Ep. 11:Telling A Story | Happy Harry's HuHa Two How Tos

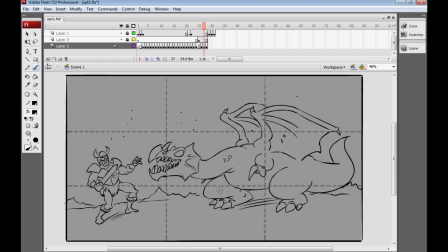(16:28)
He's taking up the majority of the shot, and we've composed it so that his head, his big dangerous looking head, which our hero here needs to look out for, is along this horizontal line. So we're only loosely sticking with the rule of thirds here, but we're still keeping it in the back of our mind. Here we've got another shot of a character and his little cottage, and because I think he's important,
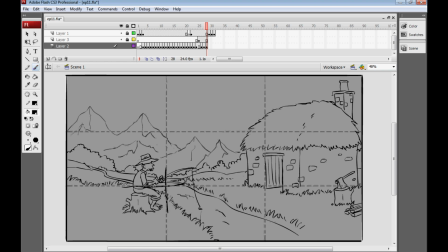(16:48)
I've sort of placed him here on this horizon line, and he's fairly near the intersection. He's not quite on it exactly, but also I want the sort of warm little cottage of his to also be an important aspect, so I've placed the door around the intersection, and the house sits sort of neatly on top of the horizon again.
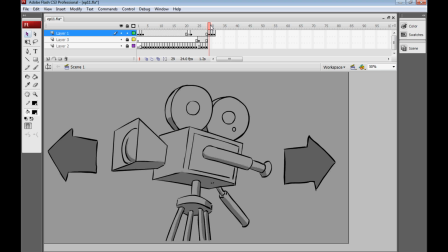(17:06)
Now let's talk a little about camera movement. Of course, we don't have a physical camera, so we can't easily move it. However, we can create the illusion of movement with some pretty clever animation, and I think that camera movement has great storytelling potential because you can help to create the illusion in your audience that they're moving through a real place,
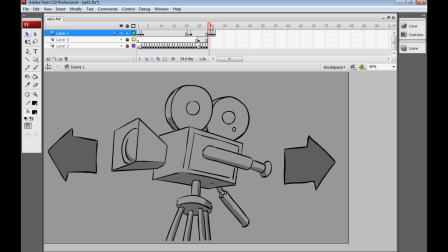(17:25)
and that helps involve them, I think, more in the story of your film. So let's open up this scene here.
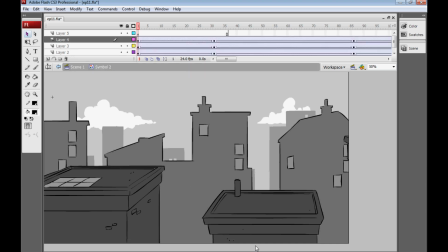(17:33)
Now, there are many different kinds of camera moves you'll see in live action films. There are dollies on tracks, there are crane shots which the camera lifts high into the air, and we can only sort of roughly recreate those.
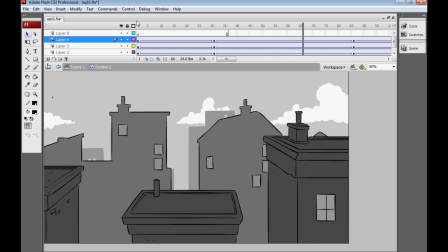(17:45)
Here I have a shot where the camera is sort of traveling through a city from left to right, and it's pretty dull, it's pretty flat.
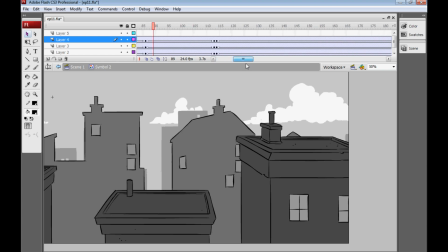(17:53)
There's a way we can actually make that far, far better, and that's by using something called parallax.
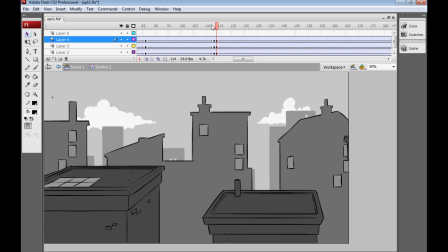(17:59)
Now in parallax, what happens is the things further away from the audience actually move slower than the things closer to the audience. See, that had a lot more depth to it. Just to show you again, as a comparison, here's no parallax with everything moving at the same speed.
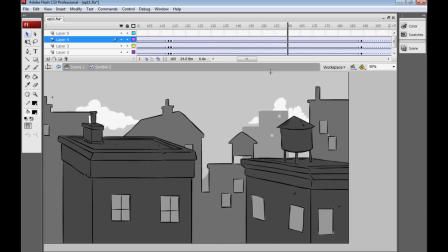(18:18)
Looks like a flat image, and here it is with parallax again.
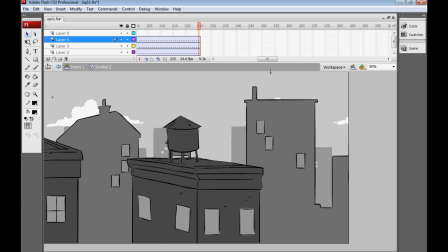(18:21)
So that could be really a dolly move, which is where the camera is placed on a track and moved from left to right, or it could be a pan where the character, or the camera rather, sorry, stays in place and is actually sort of swung from left to right. But that's either way a pretty good way of representing camera movement in your film.
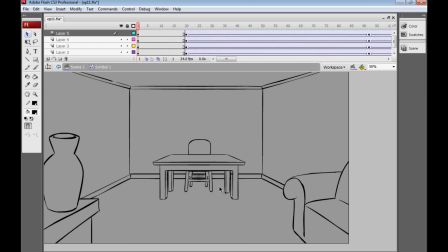(18:40)
Here's another example of kind of the zoom, the camera zoom, and the dolly again, but dollying forward on a track. Here's the camera just flatly zooming into the scene.
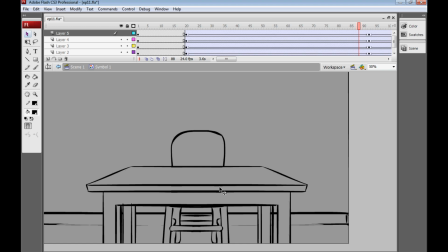(18:52)
Everything, what we're doing is we're using tweens to create the effect of the whole scene sort of blowing up and expanding, which creates that image of a zoom in. But what we're going to do now is similar to with our previous camera movement.
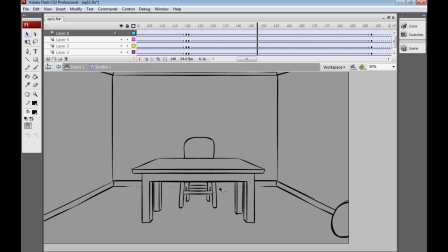(19:07)
We're going to have everything increase but at slightly different speeds, and that actually helps to create a sense of moving through the scene on a dolly.
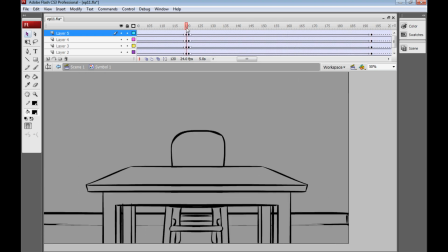(19:16)
I'll show that to you again. See, the table is actually getting bigger quicker than the floor, which is
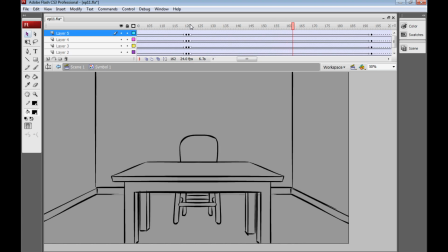(19:25)
moving slower than the chair, and this sort of creates the illusion that we're moving through a scene when all we're doing is tweening art bigger or smaller. And if you revert back to episode 1 to look at the Flash basics,
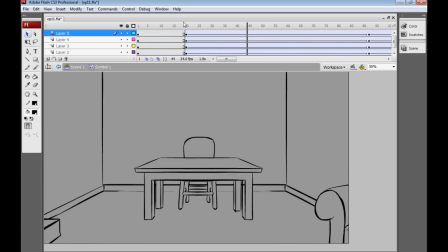(19:39)
I talk about tweening there. just to show you again that example, here's a zoom, which might be perfect for your film,
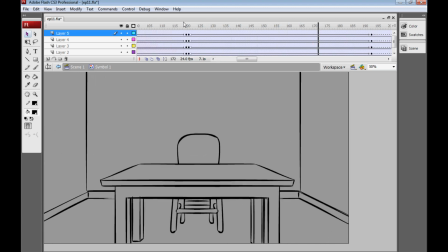(19:45)
but here's an actual camera movement through your scene.
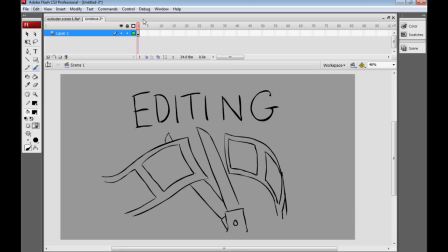(19:51)
Now we're going to look at editing, and rather than examine isolated shots, I'm going to play a whole scene from a film that I've been working on for a while in its animatic state, meaning there's no finished art, there isn't even any sound yet, but hey, that means I can talk through it and explain, hopefully,
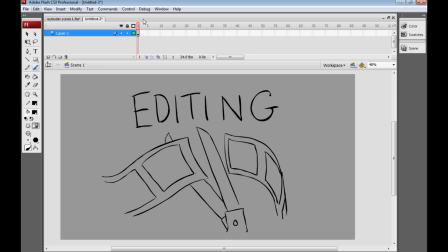(20:07)
some of my choices for creating a sort of atmospheric and rather disturbing scene for the opening of a film that's quite slow-paced. We'll look at some faster-paced editing next week, but this is the opening to a film called Outsider.
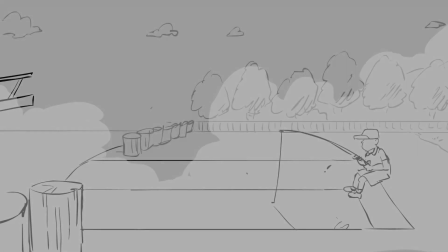(20:22)
So the scene begins with a fade up from white as the boat rolls in to the left,
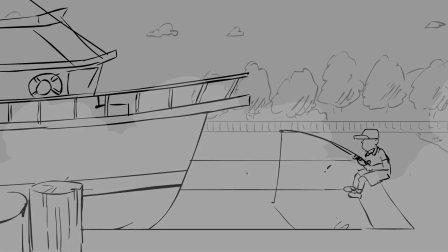(20:28)
and we have a boy there fishing on the right who's quite important for the beginning of the scene.
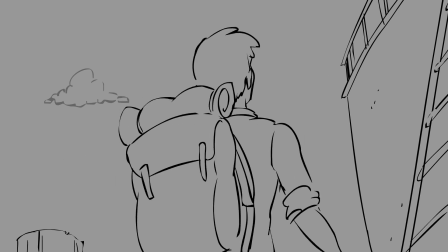(20:36)
We show our traveller coming off the boat, waving,
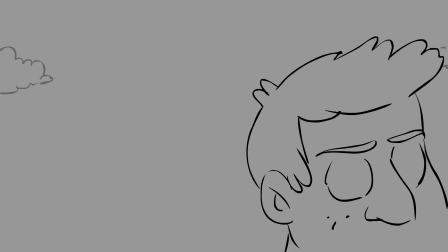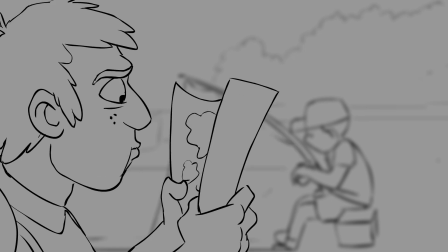(20:45)
and then pulling out a map. Of course, this is all obvious to anyone watching, you don't need audio for this yet, but I'll run you through the audio.
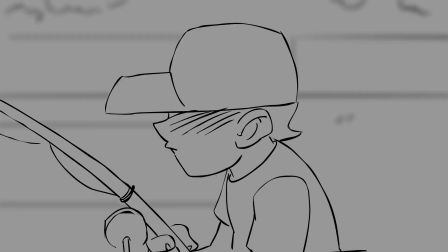(20:53)
He addresses the boy and asks if he knows where he can get something to eat. He's just come into town, the boy doesn't respond.
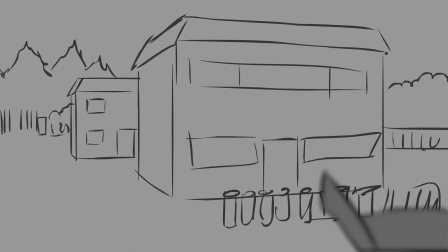(21:00)
He notes that the place doesn't have many buildings and that he can't see anywhere he could get something to eat.
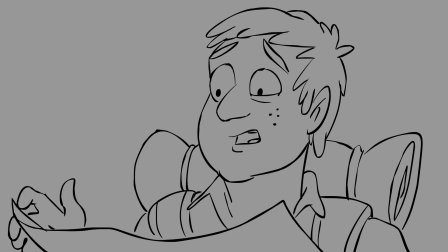(21:07)
The boy finally responds and says, "How did you get here?"
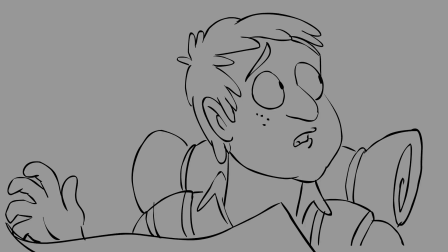(21:12)
To which he says, "The boat, of course," and we reveal there is no boat, which is a little unnerving for the man.
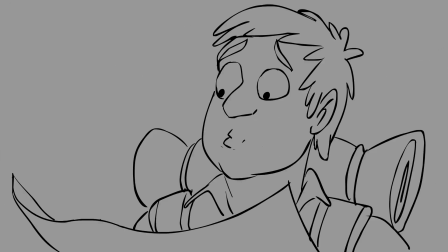(21:19)
He says, "Anyway, where can I get something to eat?" The boy says, "Through the dark forest, the next town over," and we end with a kind of an unnerving musical sting. Okay, so let's now take a look at those shots in a little more detail, and I'll explain why I chose them.
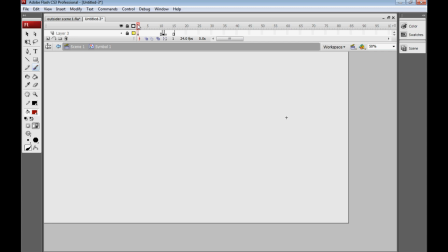(21:35)
So I'm going to talk you through the majority of my editing decisions, not quite all of them, but how I hope they all support the storytelling of the film, which is what it's all about today. So to begin with, we fade up from white, which I don't actually see too often happen,
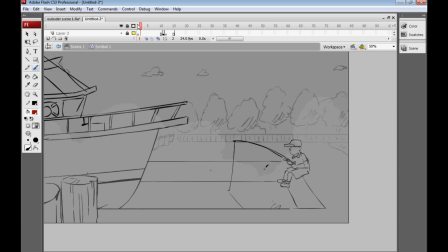(21:48)
but it's a nice alternative to fading up from black, and I think helps lend this scene a kind of foggy, dreamlike, ethereal flavour, which is sort of echoed with, you can't quite make them out here, but there's also rolling clouds of fog as well along the dock.
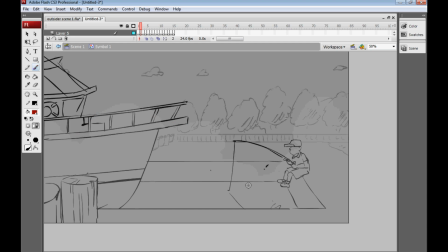(22:02)
Now this is an establishing shot, so actually pull back quite far and show everything quite clearly in a pretty simple profile setup, and it's a very long shot too. It lasts for a long time, and I sort of wanted to establish fairly quickly that the pace of this beginning scene was pretty slow.
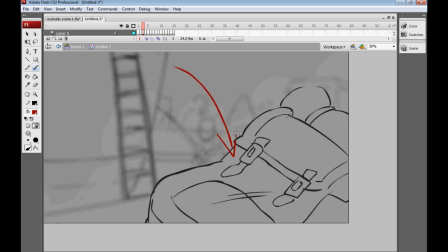(22:19)
So when the character actually begins to come off the boat, we have the knapsack here thrown down, and actually the background is blurred out, and I did that to emphasize the importance of the traveller's bag and quickly establish that this character was a traveller.
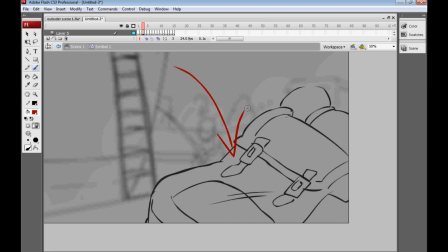(22:34)
This was an important part of his character design and as a prop that he uses throughout.
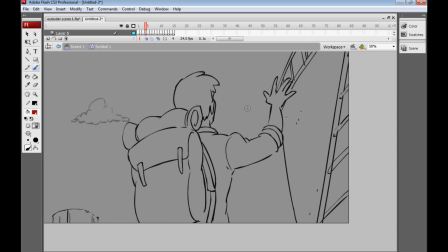(22:39)
So when he actually lands and gets off the boat, I have the character facing away from us because I'm kind of burying the lead a little bit. I like to do sort of slower reveals of characters if I can. And I've got him waving here, which is an action that sort of supports his rather friendly and outgoing disposition.
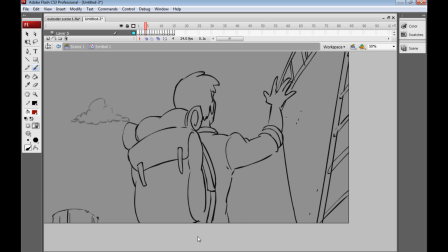(22:57)
And I've also gone for quite a low angle to imply that he's fairly confident, he's fairly dominant.
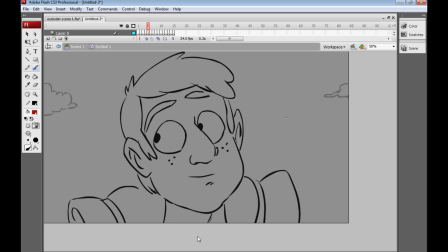(23:03)
But the speed of the shots actually picks up a little bit here. Again, now we cut to a close-up, and I'm sort of pushing that he's a smiling, happy character. Emotion is very important in this scene, so we're sort of showcasing that quite blatantly.
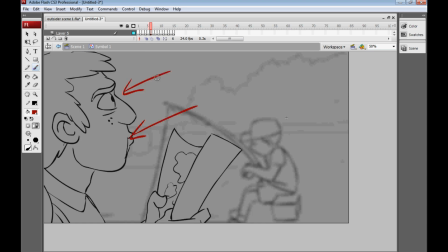(23:17)
Again, we're sort of pushing the emotion in his eyes and mouth here as he arrives with his map and is beginning to look confused as things start to get a little bit unnerving for him because he doesn't quite know where he is. Here I do a focal shift where we actually go from the character being in focus previously
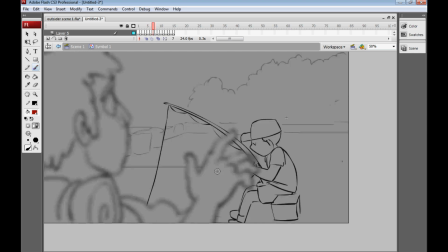(23:33)
here on this frame to actually being out of focus as he addresses the boy,
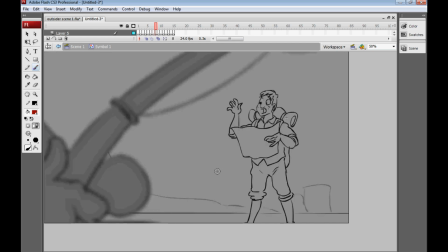(23:38)
and the sort of emphasis switches to the boy. Again, we've got the boy out of focus here and the character quite small in the scene. I sort of wanted to emphasize in this shot that he is out of his depth and a little bit, maybe a little nervous, and I think that's helped by going with a camera angle that makes him small in the shot.
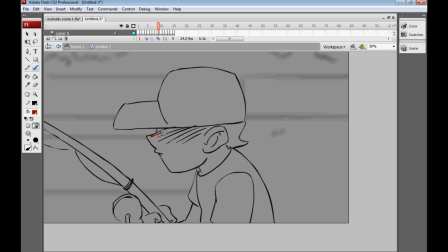(23:57)
Here we've gone for quite a high angle looking down on the boy, and I did that really for the purpose of actually casting his face into shadow here, because we want him to be mysterious, we want to obscure him and his sort of what he looks like.
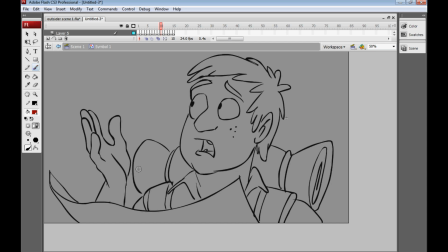(24:10)
Here again, we're still pushing the emotion of the character, and we're in quite tight close-up for most of the shots with him in.
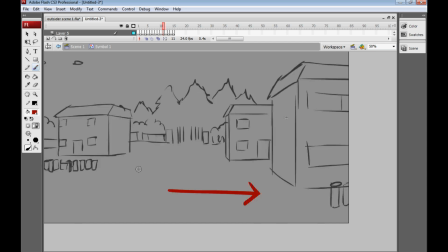(24:17)
In fact, that only really changes when we go to the wide shot in a moment and show the boat.